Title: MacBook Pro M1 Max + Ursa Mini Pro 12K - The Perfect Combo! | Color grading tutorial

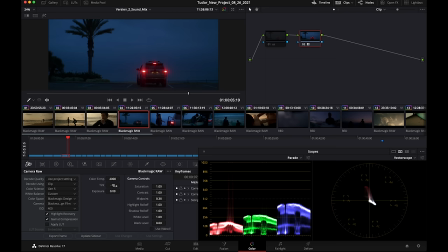So I went down with the tint at minus 10.
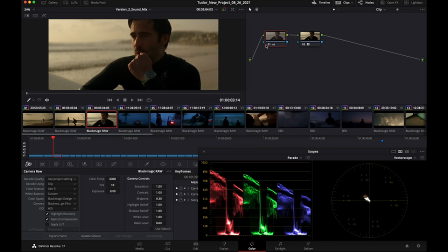So the image that you saw right here, the reason why with the battery they were a bit flat still is because they were shooting against the sun.
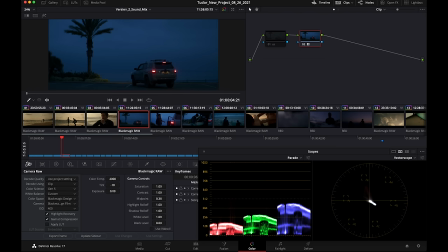That was lifting the shadows quite a lot. As you can see, if you're in low light situation, just with the battery, it already looks pretty contrasty. So I like that. I mainly drop a little bit the highlights and nothing crazy as you can see. This is basically just the light and nothing else. I mean, this is an image that I really liked as it is.
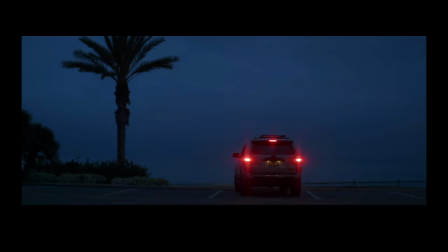So I decided to not do much about it. Let's jump to this guy right here.
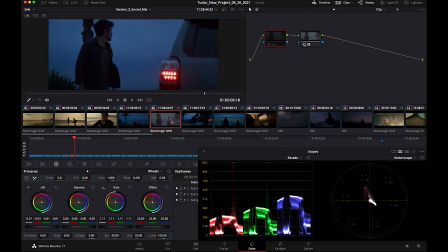And I bet it's pretty much the same, yeah. So, pottery right here. Then I went down a little bit with the shadows. And then I brought up the eye lights just a tad, because it was a little bit too dark.
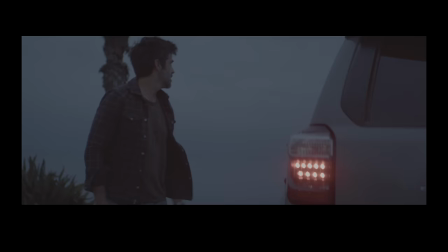So increased the contrast very nicely and, yep, before and after.
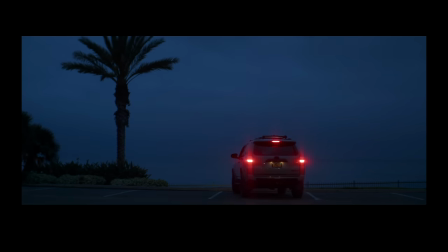So these two clips are right here, which I love them.
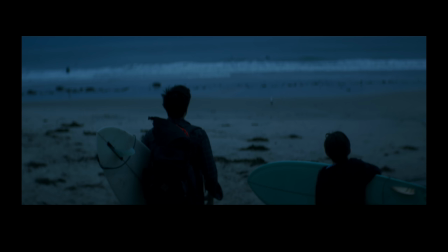Now, the commercial is going to go pretty fast right now, so let's just jump and see what else did I do here.
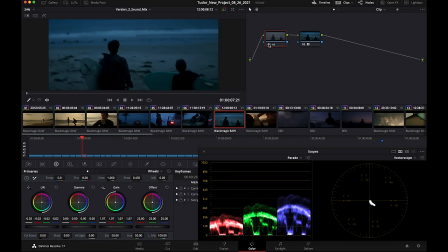Same, crush the shadow just a little bit and increase the highlight. So just a little bit of contrast. I wanted this image to be blue because that's a nice contrast between this guy and this.
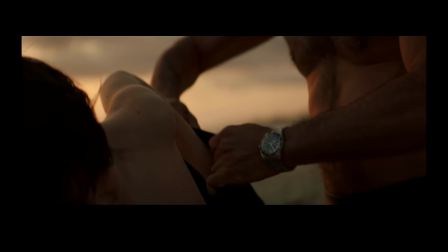This is another one of those images that I really, really like.
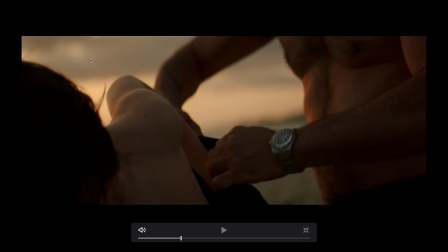We have the dad helping the kids putting the swimming suit on, and I love how the sun is basically coming down from these clouds right here and hitting his body and that hurts just in terms of like smoothness look at that like how the the mids and the the highlights roll off it's
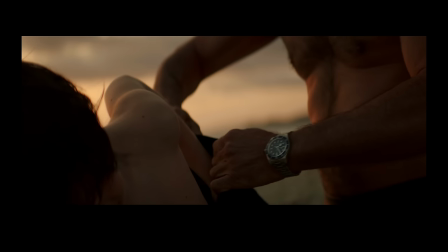just beautiful and we still have information on the watch which is in complete shade at this point keep in mind the sun is setting right here so this is a very
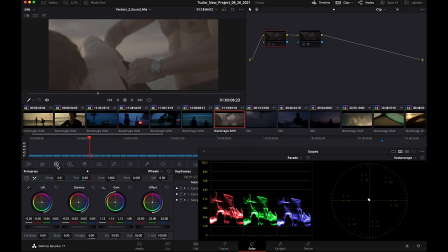high contrast this scene this is basically our flat image 400 ISO for pretty much everything so very low noise here's the battery
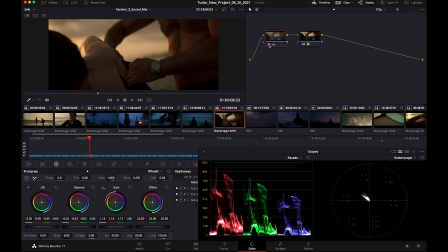and of course here's that correction that brings down the shadows and the means and it pushes the highlights to the warm side of the spectrum and I think it's just beautiful. And if I come here and I just bring this up, I mean, we're talking about...
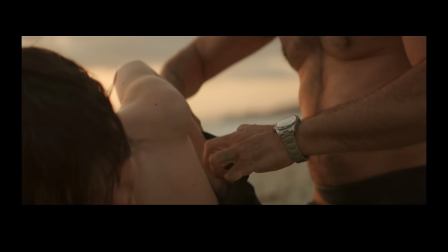It's pretty insane. The amount of information that this camera retains are just nuts, guys.
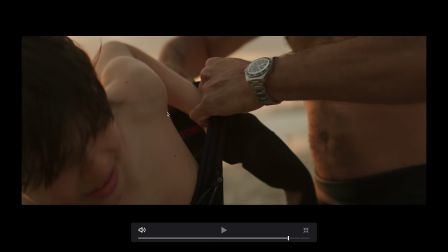Look even the details inside the swimming suit. You can see everything. And then, okay, now we jump to the raw footage from RED. So this guy right here, I'm gonna give you guys the specs, 5120 by 2700. It's a 5K red raw file and it's playing back like butter.
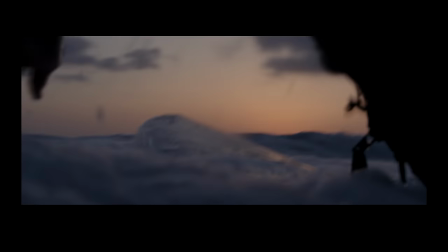So these clips here are all red, check it out. So red codec, no problem in a 6K timeline.
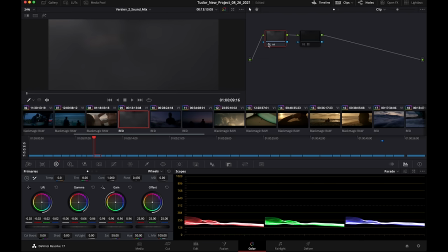Here, pretty much same thing, I applied the buttery natural rec 709 for red cameras this time.
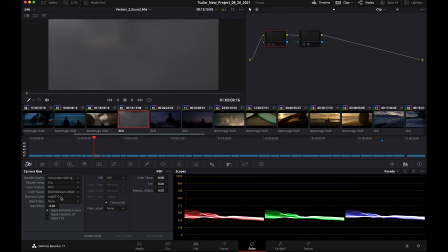Let's see our raw settings, we're at 640 ISO, LOCK3Z10, IPP2, which is the profile that I prefer from red.
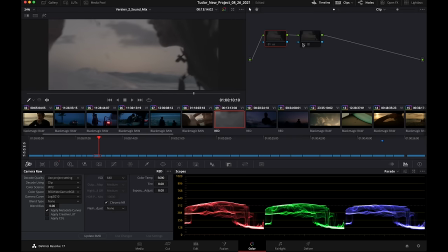This is the actual flat. So once we apply the battery, this is the result on the red. And this is after we drop the shadows, the mist, and the highlights. Again, do I care about seeing his beard?
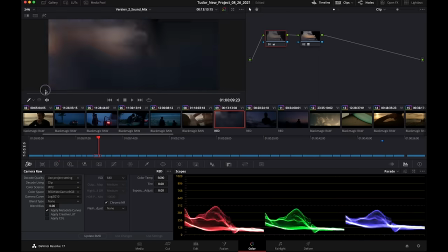Absolutely not. This I like a lot, the silhouette kind of shot and the water. so this is what I was looking for.
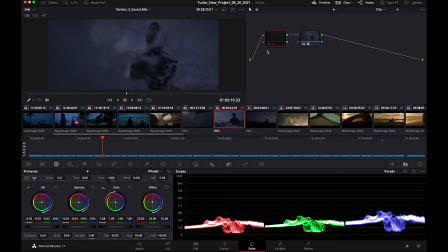Plenty of information right here but once we drop it it really becomes something else in my opinion.
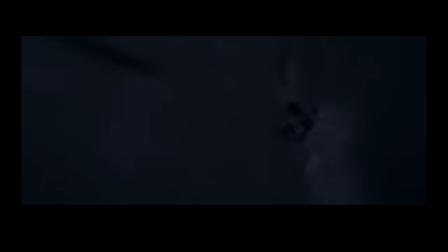Look how beautiful this frame is.